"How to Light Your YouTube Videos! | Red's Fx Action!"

Please do not do this kids and they all go over there so just don't just make sure you
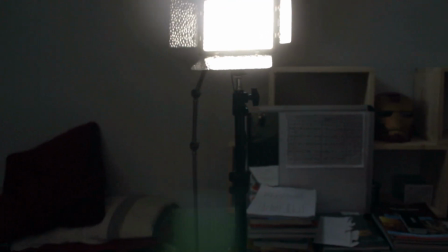12:07 have a fire extinguisher or something because if this goes wrong it goes wrong and then let me actually show you behind this light
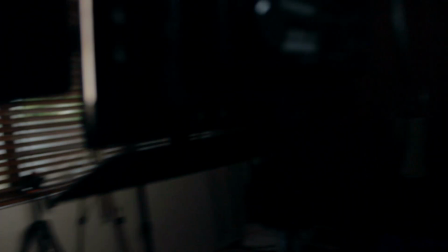12:13 if i can snake my way around all these wires okay so right behind this light as you can see young neuro and you have
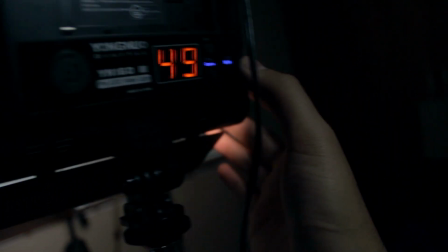12:22 this little knob over here that you can use to change the intensity of the light and i also have here a switch that changes it to be a bi-color
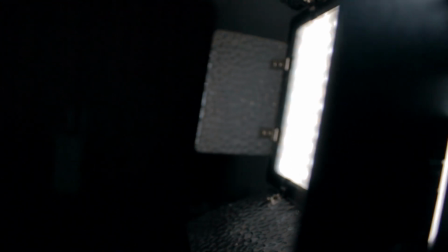12:30 light so if you look at the front of the light this changes it to be more of a cool light or more of a warmer light
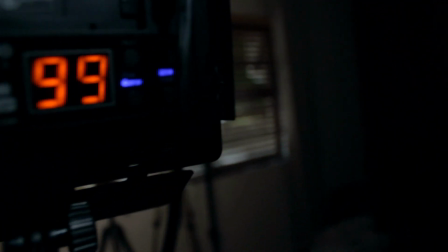12:36 so you have a switch over here 3200 kelvin and a 5200
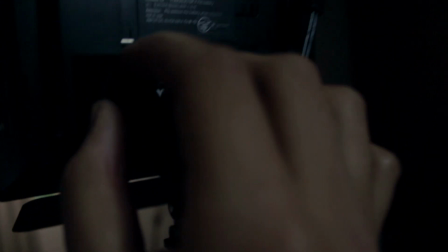12:40 kelvin which changes the setting and obviously the knob to change this and finally the last
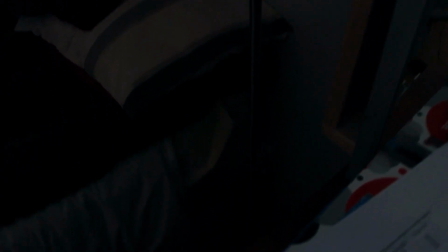12:45 light is this light over here which is just a normal bedside lamp that i use to light well my room when i am at night
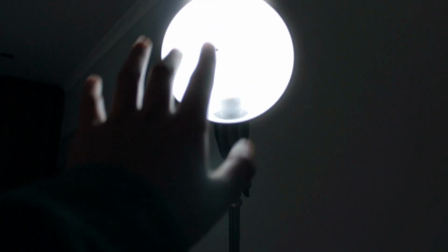12:52 and it's getting a bit dark and and scary so this light over here is a good boy it reminds me of the pixel lamp actually and this what
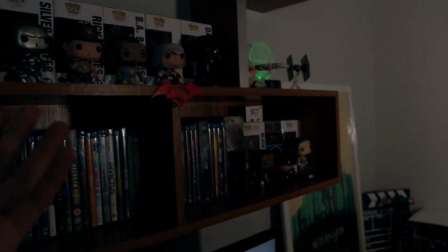12:59 it's pointing at if i turn around it's pointing at the set it just basically helps fill it in a little bit more and you see these little highlights
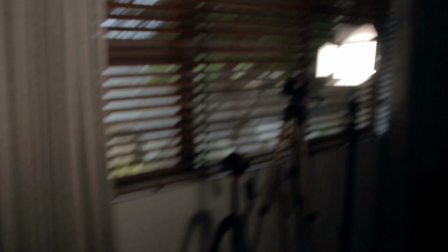13:05 over here that is from the big guy over there so if i turn that off you'll see that all of that disappears and basically guys
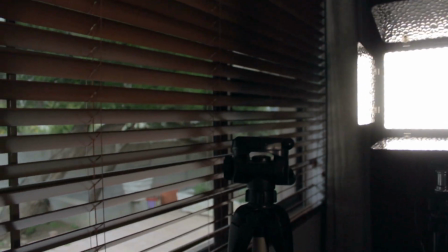13:12 that is my setup in a nutshell one final 360 12 starting at the starting point
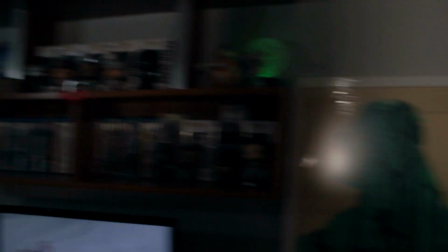13:16 going around and yeah we have it as
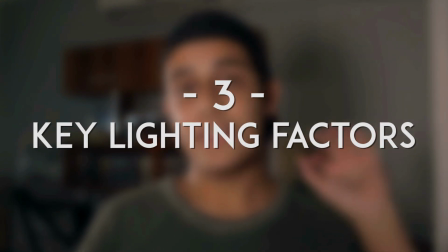13:21 is okay now that you've seen my setup let's talk about some key factors about lighting now there are basically a few things you want to know when lighting yourself especially yourself if you're lighting yourself a subject, you want to use something called a three-point lighting method. Now, this doesn't always work. It doesn't always apply to the situation, and you can definitely break this rule. I break it almost every video, but it's a good rule to have as a basis for you to stand on, because remember, if you don't have the support structure, you'll fall down into the lake and get eaten by crocodiles. So, let's talk about the three-point lighting rule. This basically is that you want to have three lights. One is called a key light.
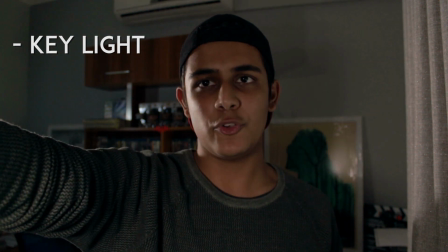13:54 Now, this is your main light. It's right here in front of me. If I block it out, you notice that it just, it doesn't look as good.
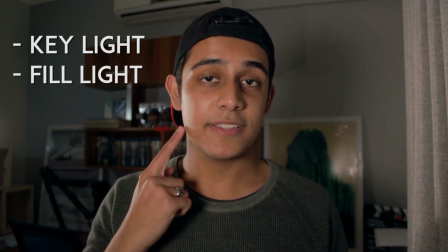13:59 The second light is called a fill light. Now this, as you can see, this little highlight that's along my side here, that's coming from the fill light over there that I showed you early on. And then finally, you don't really need to have this, but you want to have a background light. Now in my case, I'm sort of tweaking the rule and breaking it a bit. And I'm using the big window over here as a background light since it's sort of filling in. But as I showed you early on, I also do have that mini light over there. And that can also be used as a background light since it just sort of fills in some of the little nooks. and crannies a bit further the main thing is that you want to make it look good now you want to make sure that you are lit nice and clear you are separated from the background the background is lit differently to you you want to maybe use some warmer tones on yourself if you have like i have a dual temperature light or if you have some orange gels or filters that you can slide in front of your light or even some orange paper or some translucent christmas wrapping paper that's orange stick that in front of your light make it a bit warmer and that you want to use for your main key light just so you can sort of breathe some life into your skin so yeah that basically wraps up all my tips anyway guys i hope you guys have enjoyed this video definitely leave a like down below as well as share it and tell me what you think about the series remember guys one tip i forgot to mention you don't need to buy things remember you have the sun you can use it until you work yourself up to a point where you know how to use these lights you know how to use equipment and then go out and buy stuff hope you guys have enjoyed this video if you want to see more reds effects action videos leave some comments and some requests down below for stuff you want to see that's not vfx related check out our official reds effects show which is all our vfx on the screen of this video leave a like down below share subscribe all the jazz turn on notifications and i will see you guys in the next video stay alerted